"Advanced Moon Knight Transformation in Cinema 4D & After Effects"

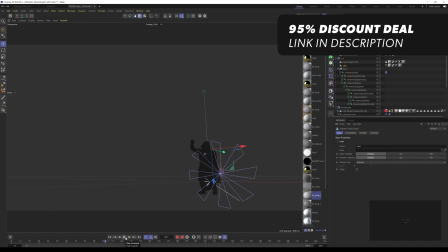(8:10)
So when you have your pose on one character and you have your Rococo animation, which has the same kind of skeleton structure as the other one,
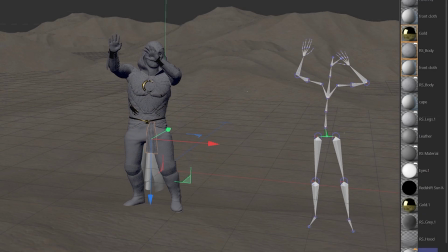(8:19)
you can just retarget them and it will just copy the animation from one rig to the other. And now my Moon Knight is animated. After all of this, if this wasn't enough, we also added some cloth dynamics.
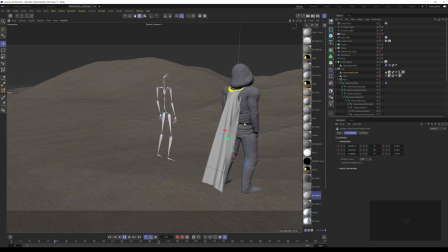(8:31)
They are completely revamped and they go a lot faster than ever before. So I wanted to experiment with them as well.
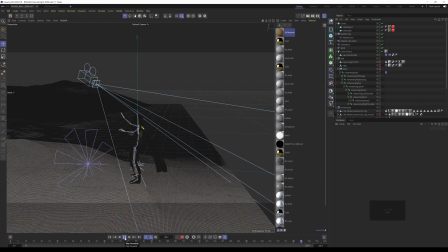(8:37)
I added a little bit of wind and turbulence to make it feel like you're in the desert with a lot of wind.
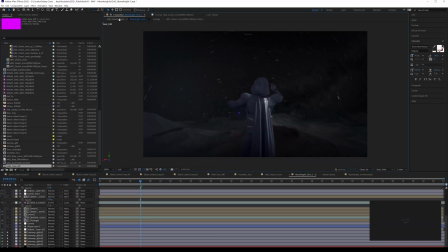(8:43)
Then I exported this into Cinema and added the star field scene exactly like we've done in the previous video. Here I just added this into a 3D scene and also parented this to a 3D null that I exported from Cinema.
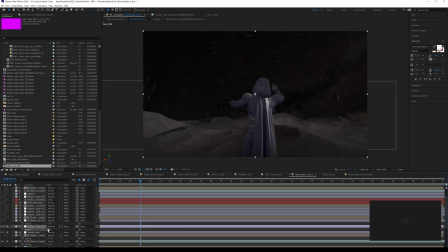(8:56)
You can do this using the composite tag and actually export a null with the 3D data from Cinema to Adobe After Effects. And yeah, so now we have all of this. I also retweaked a little bit of the previous shots that we have done in the previous video, such as this shot, I turned it into this shot. I added a little bit of a fake rim light around myself, just because we didn't record it perfectly on set, and this because we have a pretty small green screen room. And then I also added some fake lighting flashes, so it actually looks like the scene is interacting with the light from the sky while it's spinning around. And yeah, it's just giving a little bit more of a realistic vibe. Also adding screen shake and stuff like that brings us to the final result. Enjoy.
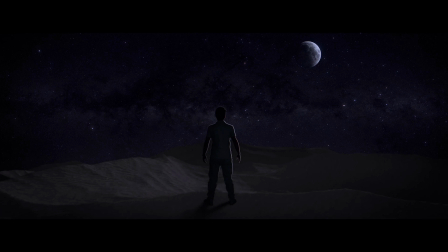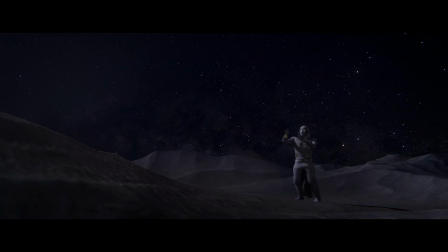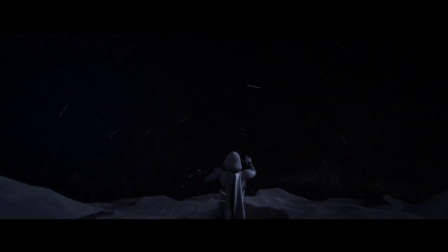right, and that's it for this video. I hope you enjoyed it. If you did, give this video a like. Also, be sure to subscribe to the channel for more and hit the notification bell to stay notified when I upload new videos. Apart from that, I'm going to leave you with the last video, which you can see right here.
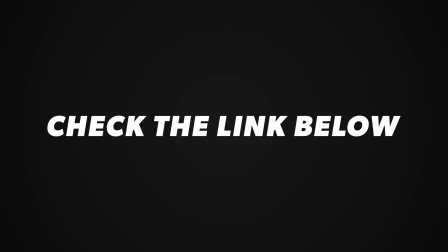(10:14)
And apart from that, I hope to see you in the next one. Create epic videos.